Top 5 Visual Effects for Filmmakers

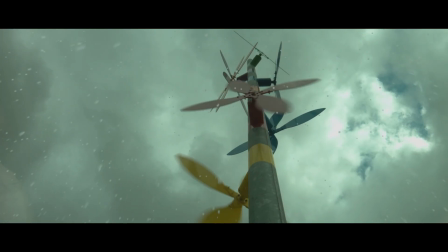Particle systems can be used to create environment enhancing effects such as rain, snow, hail, sparks, dust particles, and more.
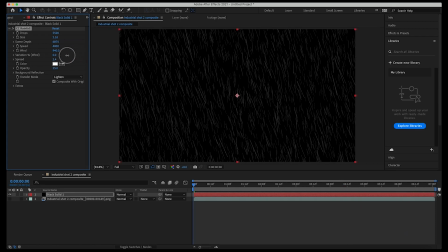Unlike two-dimensional stock elements of rain and snow, particle effects in 3D have that parallax that can more realistically interact with your live action shot when tracked incorrectly.
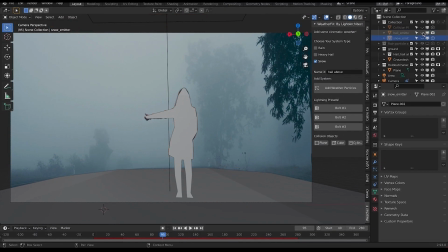While using particle systems is generally more advanced for beginner artists just starting out.
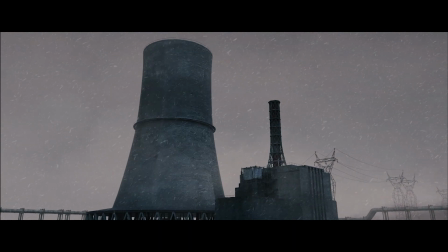Luckily, there are a variety of presets and plugins for both After Effects and Blender for streamlining setups such as After Effects CC Snow,
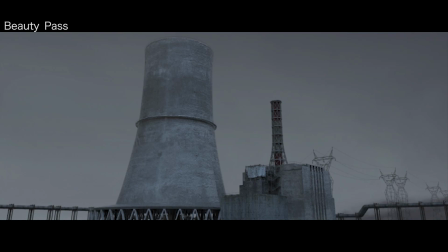CC Rain, and our very own Weather Effects add-on for Blender. The number one visual effects technique I recommend learning as a filmmaker is the utilization of basic set extensions or matte paintings.
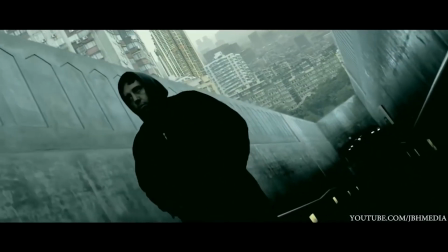One of the most expensive aspects of filmmaking is finding the right location for your story. Through both two-dimensional and 3D set extensions,
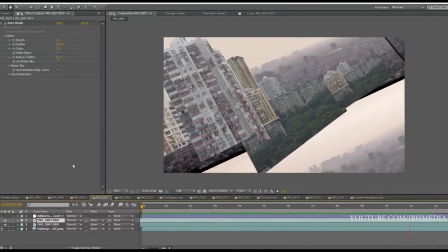you can drastically increase the production value of your environment by changing the world your characters are living within to something different.
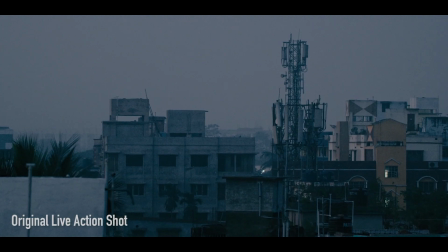When implemented correctly, this allows you to reach past the limitations of your current environment into something entirely new.
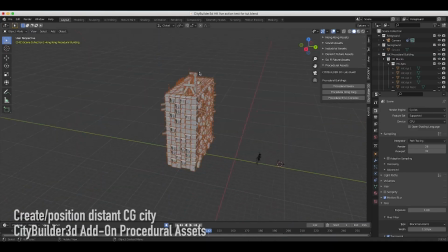Now depending on the specifics of your shot, you can utilize a variety of 2D or 3D set extensions.
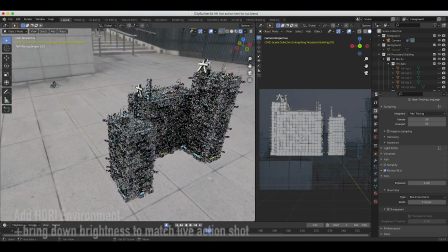One thing I recommend whether your set extension is off in the distance or up close as a 3D element is matching the 3D lighting to your live action shot.
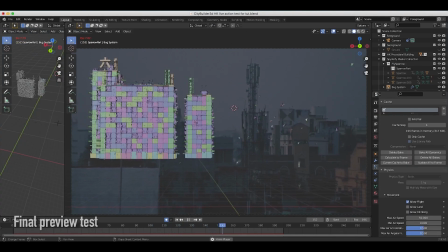Keep in mind how the rest of your shot is being lit. Try to match that in whatever 3D element you are adding, and your final composites will look considerably better.
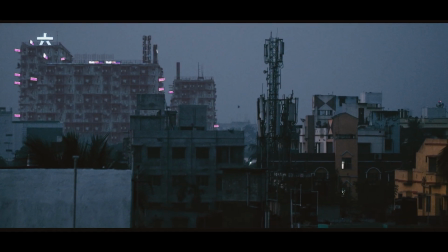This is why I often recommend creating 2D renders from 3D elements, even if your set extension is off in the distance,
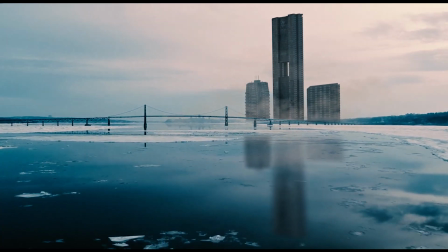where a 3D parallax won't be seen, as you can match the overlaid elements with a lot more control. Anyways guys, those are my top 5 visual effects I recommend learning as a filmmaker.
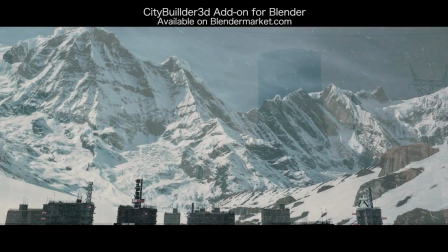I hope this video was helpful. As always, feel free to leave a comment if you have any questions or suggestions in the comment section below.
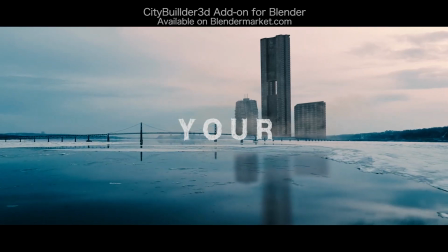If you're interested in more visual effects and filmmaking content like this, be sure to subscribe and hit that notification button as it really helps us grow the channel.
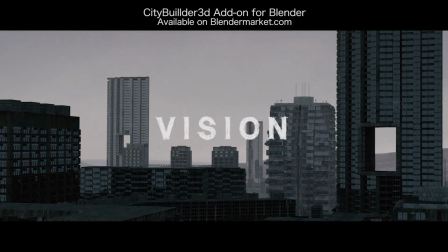I'll see you next time.